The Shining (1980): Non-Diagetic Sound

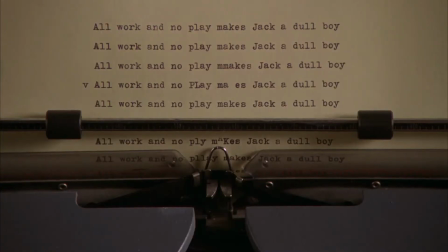Stanley Kubrick's 1980 film The Shining is accompanied by an atonal, dissonant score from Wendy Carlos and Rachel Elkin that shares many characteristics with modern horror soundtracks.
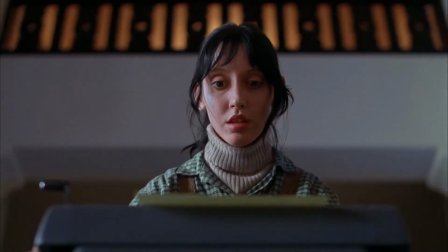Score is one part of the larger field of sound design and is an example of what's known as non-diegetic sound.
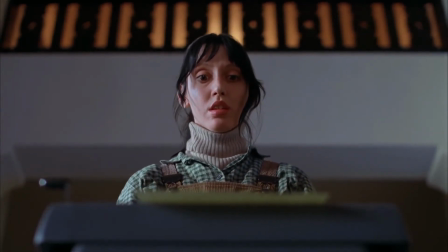Non-diegetic sound refers to any sound not emitted by any object in the film world.
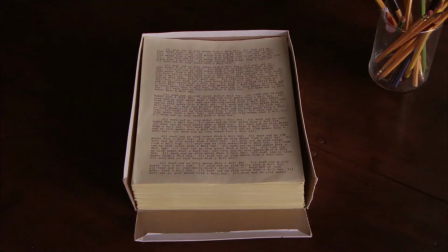The non-diegetic score's contribution to atmosphere is perhaps no better
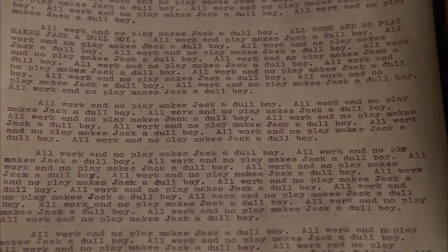encapsulated than the moment when Wendy goes into the Colorado lounge to inspect her husband's papers.
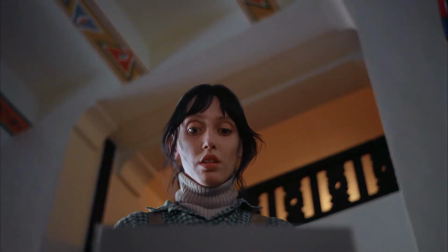We begin with the shot of Wendy approaching, holding a baseball bat to her thin figure.
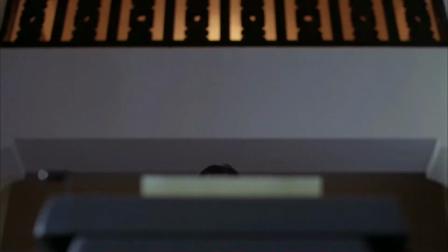The initial strike of a string instrument over the next shot sets up the rest of the dread that is to come.
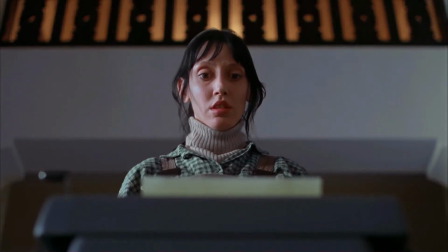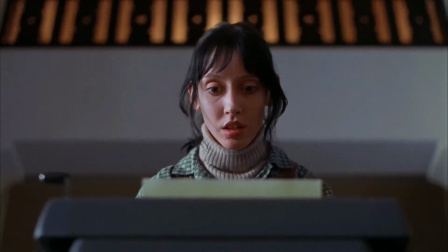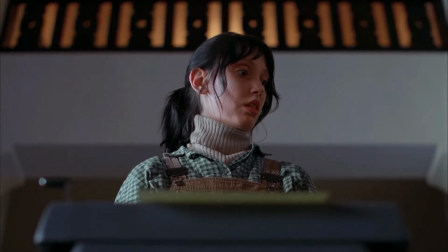We cut to her perspective. At this point, the music begins.
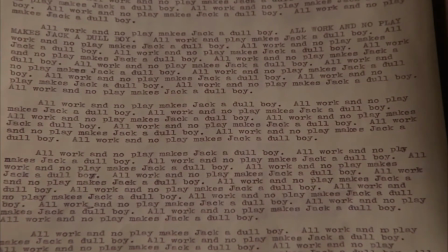Discordant screeching violins are added, layering over each other. Violins are instruments associated with smoothness and a range that touches the emotions, but here they sound closer to the howling of a person or an animal.
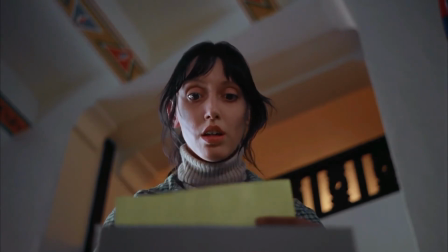They seem to all last approximately the same length and come in quick succession, getting progressively lower.
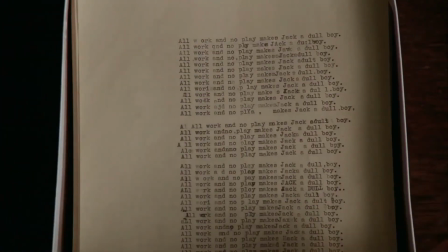The score lowers, as, presumably, does Wendy's heart as she realizes how long her husband has been typing and what it could mean.
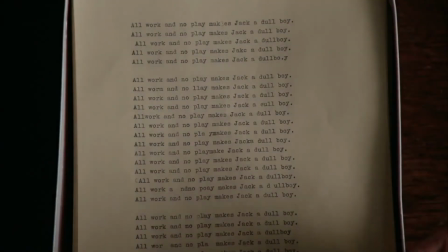Several of the violins seem to be timed to Wendy's hand flipping through the pages,
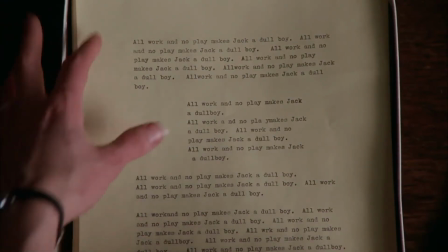though with the existence of confirmation bias in the brain's tendency to match sound with visuals, it's hard to tell.
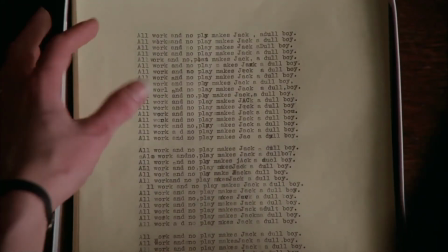Throughout the scene, more traditional, frantic, and higher-pitched strings are also played to represent Wendy's scattered mind.
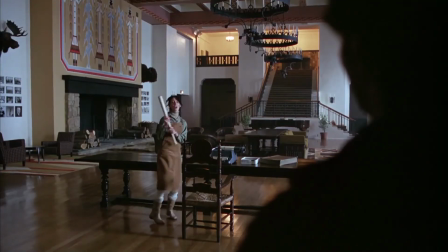Some sort of hollow lower instrument has also been accompanying the soundscape, much less noticeably.
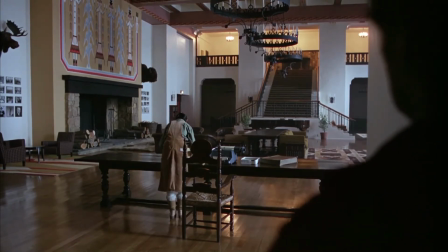We then cut to a tracking shot of the danger we fear approaching, and in this tracking shot the low instrument swells before...
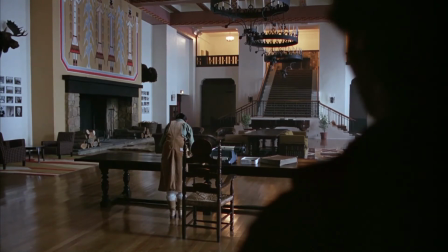How do you like it?
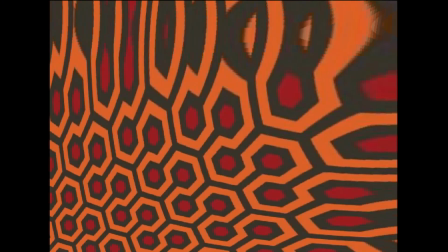During this release, the final release of tension after all this audio build-up, the sound engineers let the droning noise take full stage.
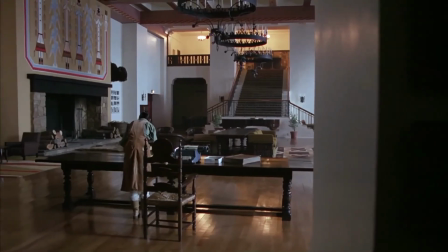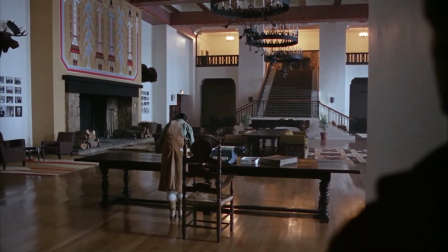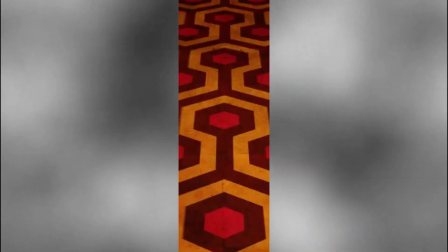All this happens in the span of 2 minutes.
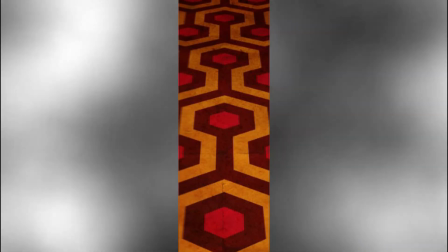Horror films are meant to be tight roller coasters of uneasy concepts, and the score, while outside of the character's view, is in many ways the emotional track to that coaster.
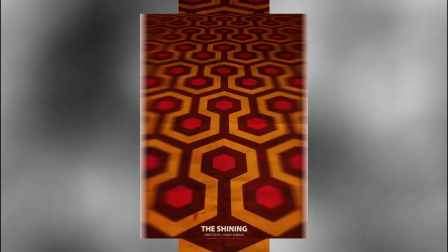Suffused with many layers of string instruments, what may at first appear to be simple actually reveals a large body of work.
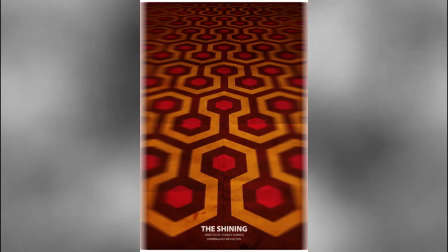By using atonal, dissonant, but still carefully timed sounds, Kubrick's composers made a film that signaled to viewers that it was alert and intentional.